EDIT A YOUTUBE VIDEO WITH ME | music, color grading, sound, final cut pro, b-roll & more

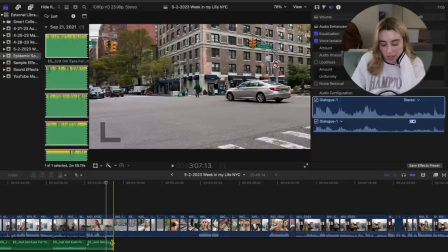I think what we're gonna do though is this song actually picks up a little bit.
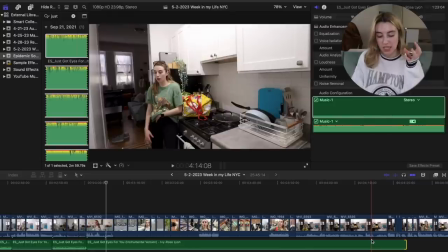There's a part that I like to use for B-roll clips like this. So we're gonna sync that up and make the volume louder and have this song just go right into my B-roll.
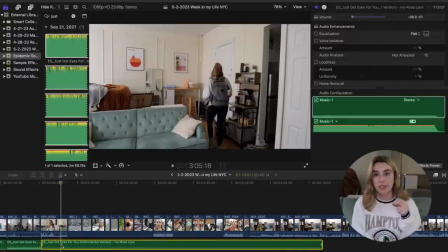So there's a part where like a beat kicks in this song. So we're going to turn up the volume, and for any B-roll clips where the volume is the main focus, I like to do it at negative 10. And we're gonna have this volume kind of kick in the clip where there's still sound. So it seamlessly transitions into the B-roll clip.
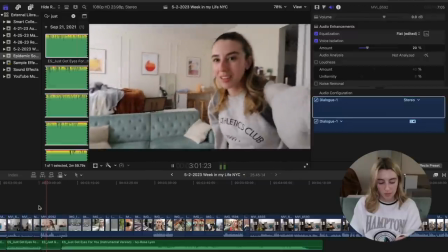All ready to go. Let's go to glass.
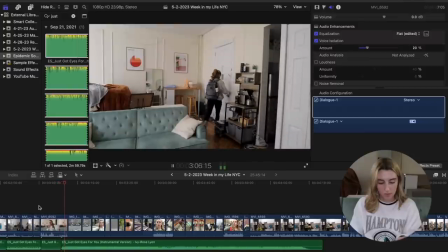So all I did was cut the clip where I wanted the volume to turn up,
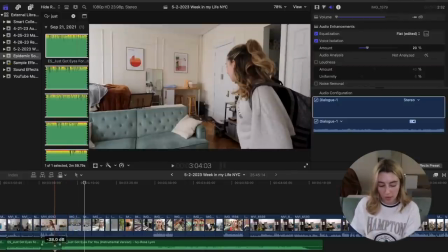have the new volume at negative 10, the old volume at the low one, and then I did a little fade in,
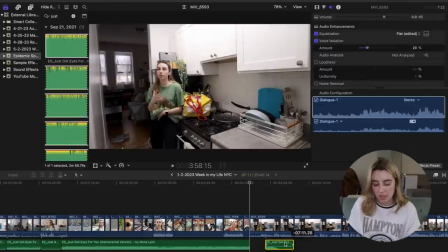so it seamlessly fades in. And now we're gonna give this song a little bit of an outro. I cut a little bit.
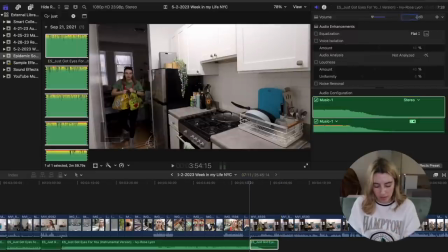We're gonna go back down to like a negative 30,
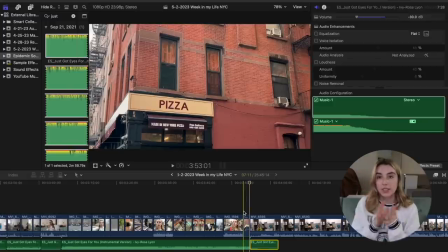and hopefully this makes it go together so it sounds like the song is ending as I'm walking back into the apartment.
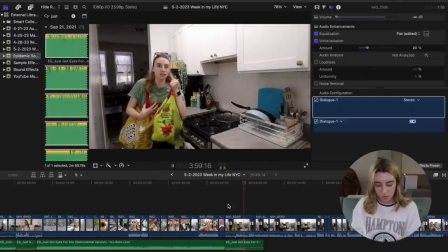I feel like every single vlog recently, I'm going to Trader Joe's.
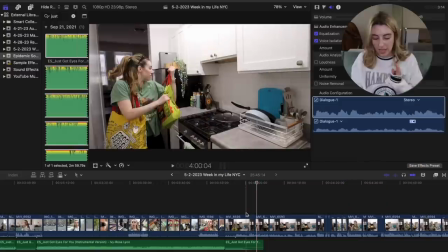That works. It's not my best cut, but it works. And now the music fades out, and now I'm going to talk in silence for a little bit.
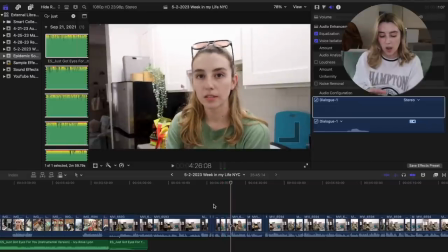So how did I spend $50?
So I just talked in silence for a little bit. I love music in the background of my vlogs. I know some people don't like it. I think it's fun, engaging. So after this zoom in, I think it's the perfect time to throw in a little song.
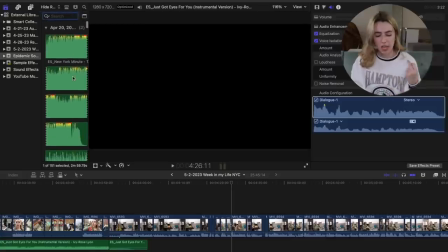So we're just going to try to find like a very simple song that just kind of has a beat in the background. You don't even notice it's there.
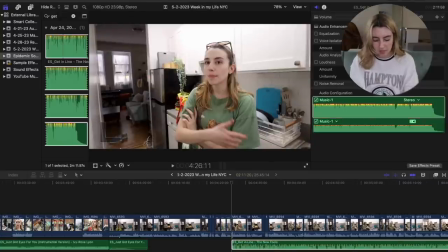Let's do this one. We're gonna put it to that volume. We're gonna do negative 35 this time. These solid bars between clips, that means that I cut part of that clip out in between.
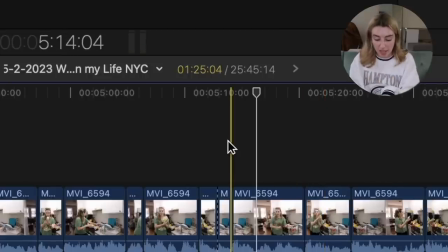So they're essentially two new clips next to each other. If you see this dotted line in between clips, it means that it's part of the same clip. And it goes one into the next, which usually is a cue to me that it's just a zoom in or something.
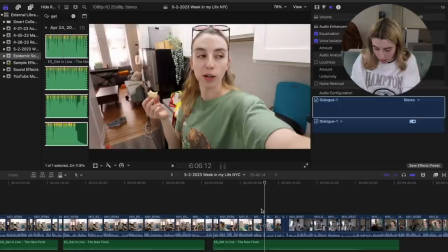So that's a little life hack I've picked up. So it's easier for me to just find those clips, cut them, move them. And now we're gonna turn up the music for these little clips of me putting my groceries away.
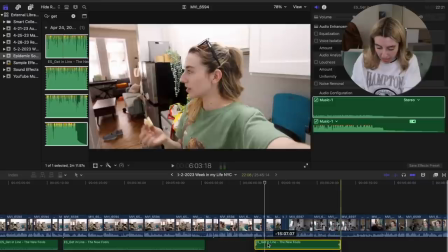And we're gonna do the same thing. We're gonna have the song end as I am sitting down.
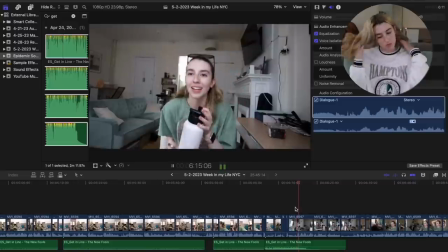So it's gonna end as I start talking.
All right, and now I gotta do my favorite evening activity.
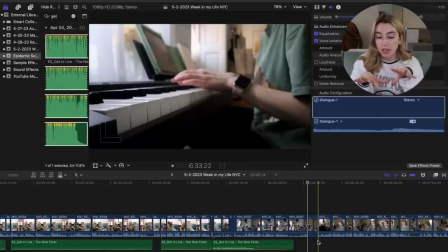I don't typically color grade normal vlog clips unless it's super yellow. If I'm filming at night in my apartment and my lights are on, I do have another thing that I can copy and paste.
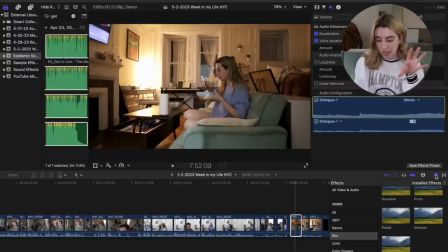So for example, here it's nighttime, and if I don't want it to be this yellow, I go into over here my effects. I search yellow because I made a custom preset. I have a lot of different versions, but we're just gonna use the main one.
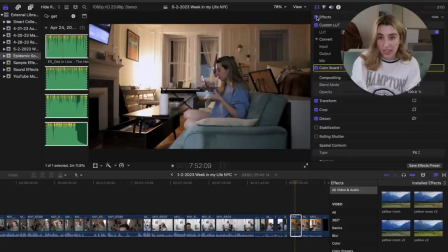And I'm gonna drop that in, and now it's gonna be significantly less yellow. So this preset is made up of another custom LUT from the LUT pack I downloaded.
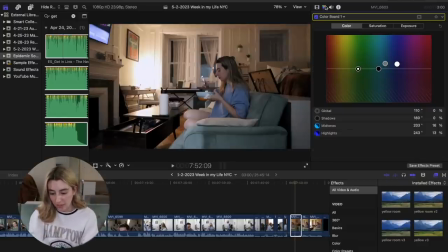This is Duotone at 0.5. And then I have a custom color board where I moved my midtones and my highlights.
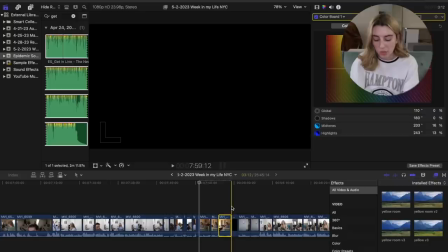So that's kind of what made this effect. And then in between days of the week, I really like to add just a black screen. Sometimes I'll add the day of the week if I think it's important, if I want you to know it's Friday or Saturday or something, but a lot of times I'll just do the black screen, and that symbolizes usually a new day.
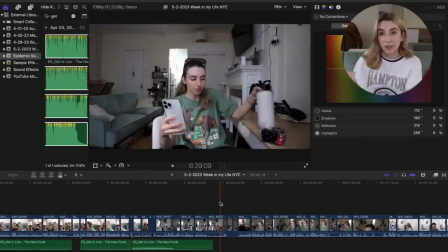So I'm gonna go through and keep fine-tuning this video and adding the color grading and the music and the sound effects and transitions and all of that. I feel like now it looks like a bright, beautiful day outside because I've been filming this video now for 4.5 hours. A video typically takes me between 4 and 10 hours to edit. I just went through, I added all the music and sound effects and color grading to all the clips. So I pretty much did it all exactly the same way as I just showed you. Hi. So now I just have to proof watch it, and then we'll save it out. So lastly, once the video is done, I have to save it out.
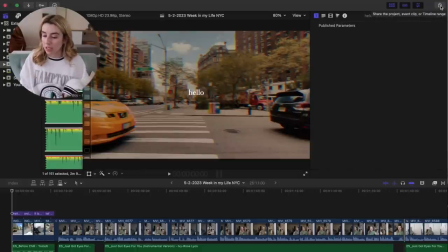So I go up to this export button, press export file.
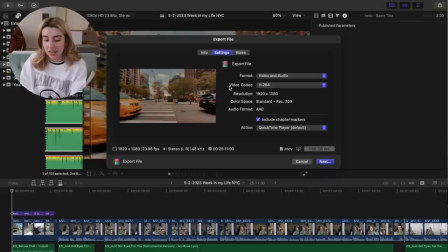I save it as the same title that I titled it in the first place. In my settings, I have format video and audio, and then I make sure to have H.264.